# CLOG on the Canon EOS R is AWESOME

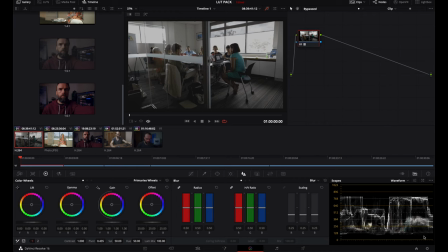So the blacks are kind of in the right spot, the shadows are in the right spot, nothing's being lost in the shadows, but there is loss of detail in the highlights. Even so, once I apply the grade to it, normally if I would crush the highlights with a neutral profile or a standard profile, then any grade on top is just going to ruin those highlights. It's going to just kill them completely. But with this, I can apply a grade and I've done the grade already. So I'm not going to take you through that in this video, but I can apply the grade and you can see the grade goes on.
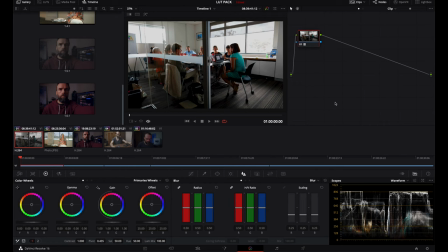Now this is quite aggressive, so you can see the difference here, but the grade goes on.
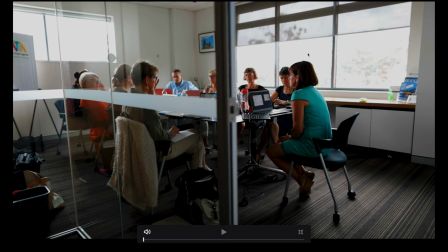And what has happened is although there is some like blown highlights here and here as you can see it hasn't actually lost this detail in the color grade process it's added in some fringing and stuff there but for the purpose of this anyway you can see that it hasn't lost this detail so
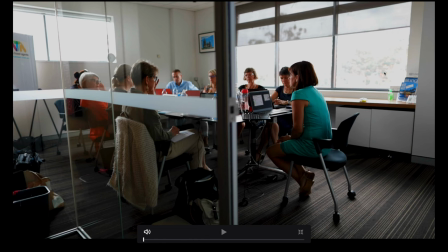that's where log comes into play with a shot like this with a high dynamic range it's brought the shadows up and the shadows are nicely contrasted but it hasn't lost the details. So this here is kind of a LUT from the Canon series of LUTs that I've taken and manipulated a little bit. This LUT is kind of a REC 709 slash wide DR.
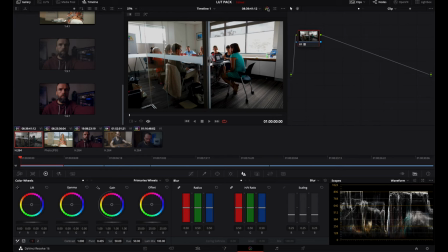So it keeps that dynamic range nice and wide in the edit. So again, if I turn it off, you can see there that this is the detail here.
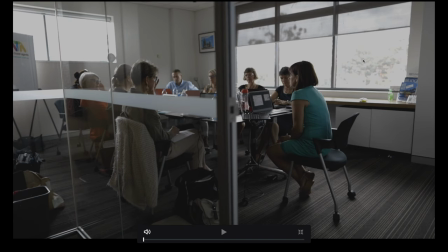You can see the detail in the tree outside and the detail here you've got as well that's captured in the log profile and then if i switch on that grade
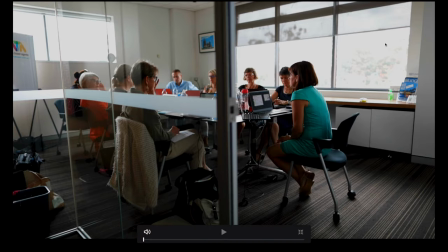you can see that that detail remains so that's where wide
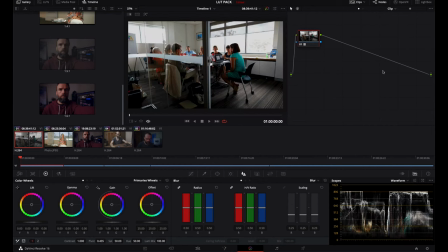dr or kind of the c log implementation is really good and that's off the 5d mark 4 so eosr is even better than that another shot from the 5d mark 4 that i'd like to show you is this shot here
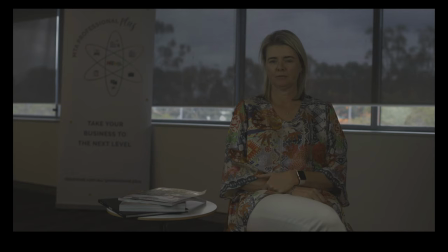now interestingly this shot i shot really under not probably like not really under but like two stops under because i wanted to keep all the detail out here outside in the back right so this here in the shot if we look at the waveform it's not clipping but if we look at
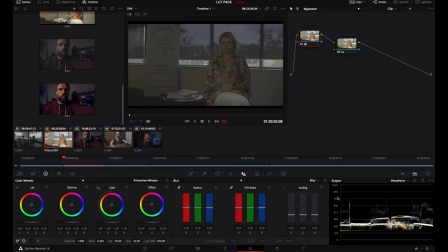log log's going to be clipping at like just around 700 and 780 maybe 800 around there you know on this waveform anyway within davinci resolve around 800 so i've managed to capture everything within the scope of footage so I've got
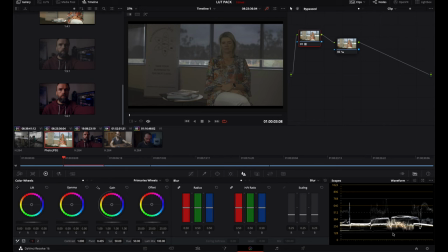all the information is what I'm saying there now I've got a few different LUTs here that I want to show take you through one of those is this LUT here so if I just hover over that you can see that's kind of what I would have got if I had have had a standard profile I would have got
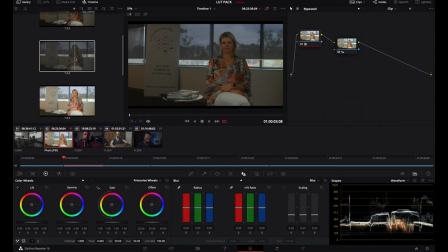you know a really underexposed shot and in order to retain that outside detail but in this case i wanted to have more i wanted to be able to boost the shot more and boost the inside more but keep the detail in the highlight so this kind of would be
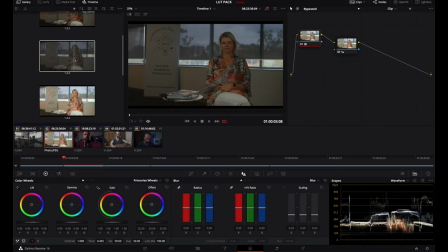my um so this is the log profile but this could would kind of be what i would get out of a standard profile so now let's look
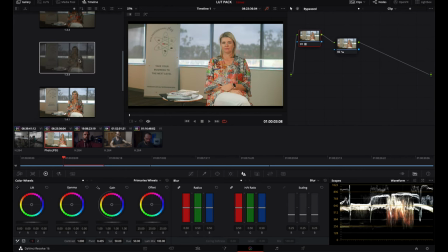at this one here is kind of a rec 709 kind of look so i'm beginning to blow out those highlights in the background
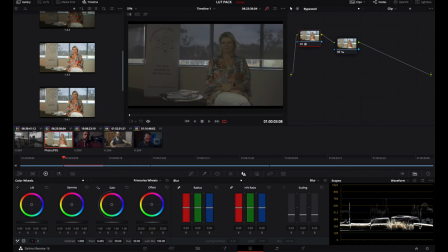and this I think which one of these did I end up with here sorry
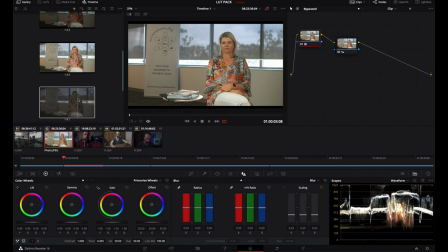this is my rec 709 look so you can see I'm beginning to blow out the
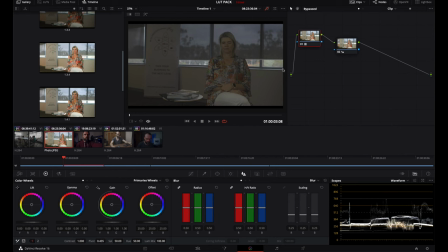highlights in these areas here you watch this area here when I go to this one it's
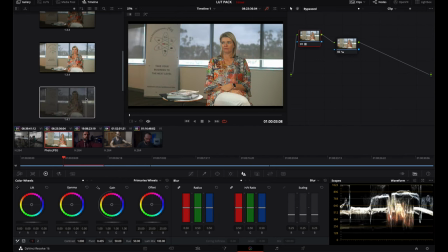blowing it out so that's kind of a rec 709 completely just from
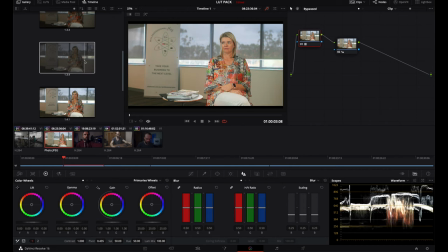log to rec 709 now this here is log to rec 709 YDR so this is allowing me to have the look that I want, the gray that I want, the interiors to be nice and fresh and flush but having all the detail in that back retained. So if I flick that on that's my gray here.
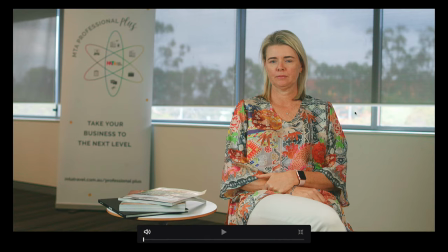Now you can see that this detail here in this area of the shot is retained and so the shot looks really well exposed. It's got a nice pop and a nice saturation skin tones. They're blooming a little bit in the reds but I kind of go towards that.